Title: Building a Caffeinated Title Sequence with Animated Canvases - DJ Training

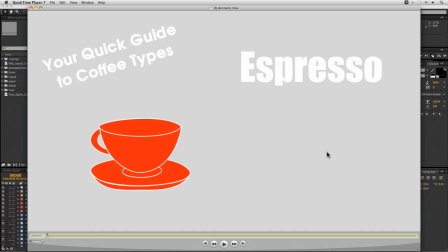1s
Hello everyone, this is Ben Brownie from Curious Turtle, and today we're going to look at how we can use Digital Juice to really enhance our infographics.
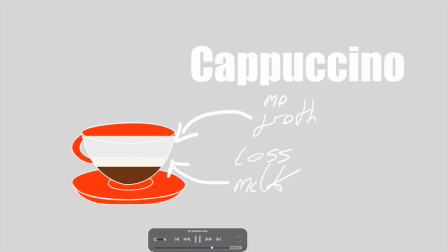9s
So let's take a look at what we're going to be doing first.
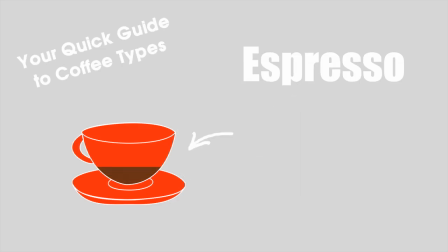12s
So we're going to be taking this little animation here, which is all about identifying different types of coffee,
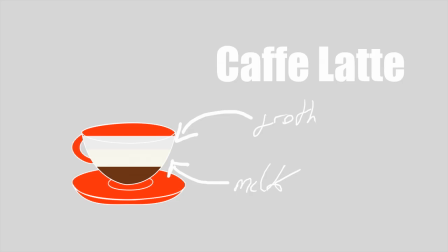20s
and we've got the simple animatic going on here, and we're going to take that, and by using a animated canvas,
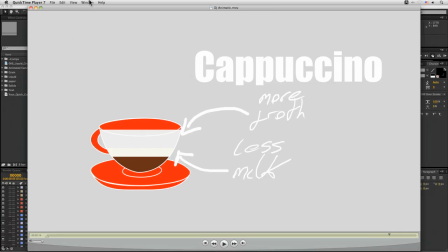29s
some of the Digital Juice textures and Digital Juice fonts, we're going to be turning it into this.
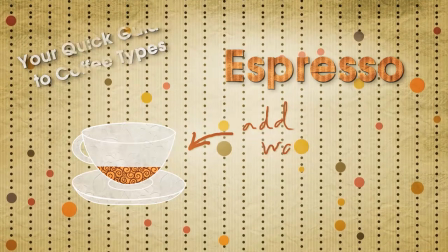38s
And we can transform it into this with a motion background,
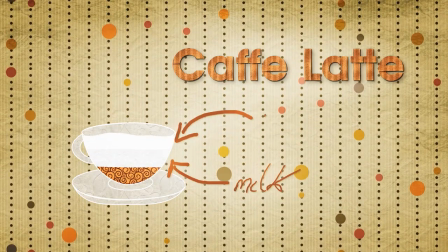42s
more compelling textures and animation, which is also going to help as a pronunciation guide.
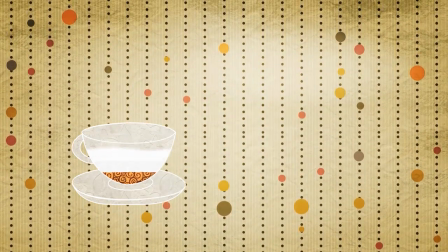49s
So we can then set this to music, add a bit of voiceover, and we've got a nice, compelling infographic going on.
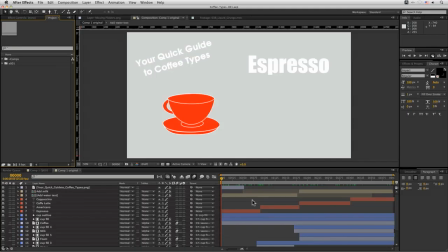57s
So let's take a look at how we're going to work this out. So let's take a quick look in After Effects and see where we're building from.
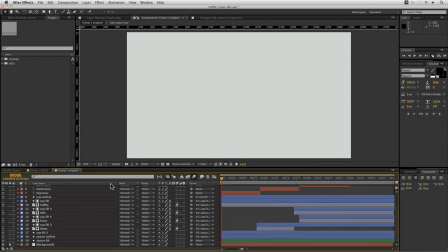65s
And I'm just going to solo these layers out as we go. So I've got my my background to begin with.
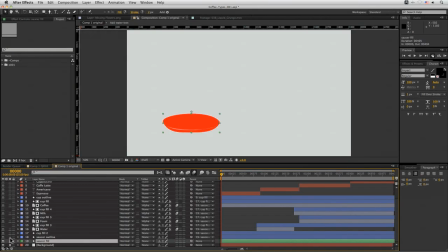74s
Then I've got just a saucer shape that I've drawn in with an outline as well, and we'll take a look at that. I have a cup. I have some water, foam, milk, and coffee textures which are going to animate on.
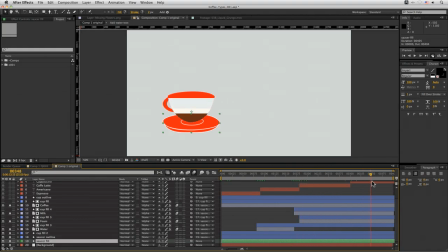90s
Boom, boom, boom, boom. And we'll build all this up as well.
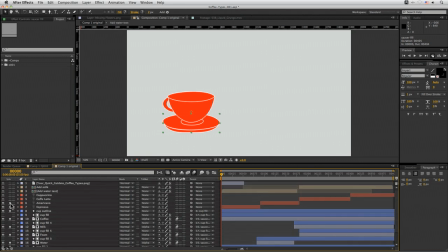95s
I have my outline here too, and then my various pieces of text popping on. And also some hand-drawn little elements going on here.
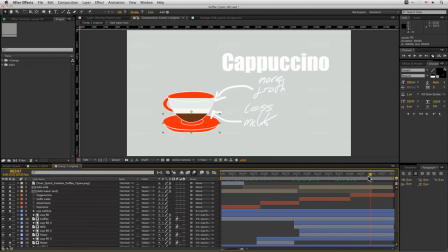113s
So the sort of look that I want to go for in this is a bit more kind of handmade, handcrafted, almost as if I was out with my scissors cutting through loads of paper and giving it that kind of illustrative kind of feel.
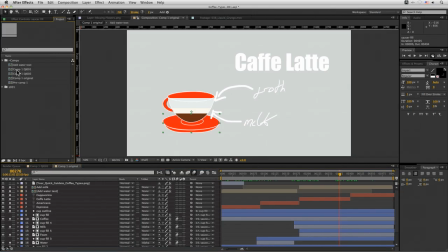128s
And the basis for this, let's just come in and duplicate my comp up here. And we will call this one, Coffee Types.
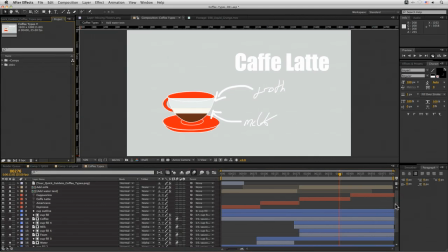146s
Excellent stuff. So now I can happily start to work in this. So stylistically, the starting point for this is really going to come from my background.
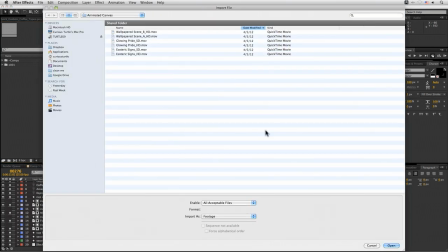155s
And what I'm going to do is I'm going to import one of the Digital Juice animated canvases. And these are all from collection 5. And we can just have a little look where we've got.
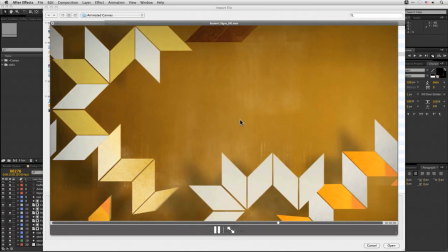168s
So I want to get that kind of papery feel here. But esoteric signs is maybe a little bit too busy.
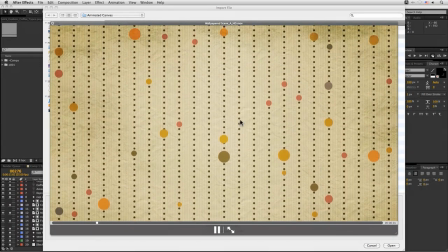179s
Same with glowing pride, that may be a little bit too fast, which is why we're looking at our wallpaper scene here. So this has got that sort of papery texture that I really want, really like.
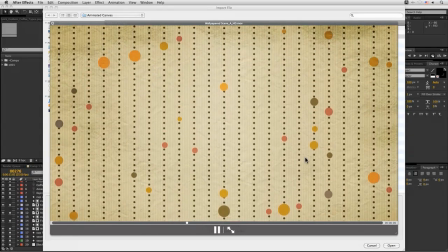193s
It's also got a color palette that I think I could work with as well. It's got a good sort of warm coffee color palette.
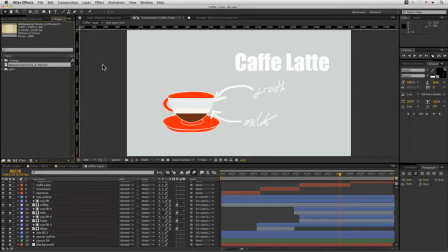202s
I'm just going to double click and import that in.
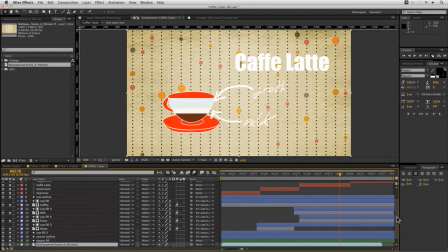205s
So let's just take that, bring it down to our underneath here, remove the background we had before. And I think it might be just a little bit too fast at the moment.
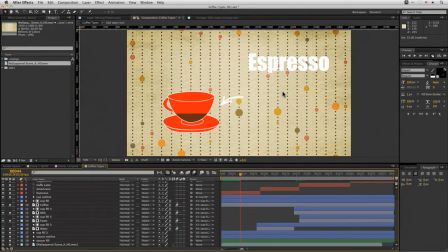223s
We don't want it having too much impact on the animation because there's a lot of stuff that's going to go on.
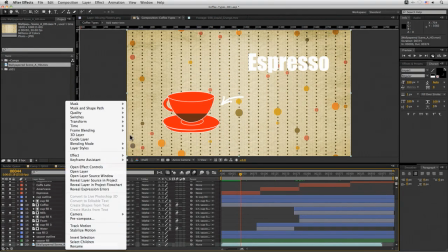229s
So we keep this one nice and smooth. So I'm just going to right click and then just slow it down.
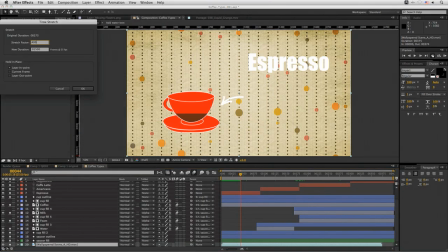235s
So time stretch. We'll make this maybe only 25% of the speed that we had before. I kind of like the fact that it's a bit staccato. So I'm going to turn the frame blending off.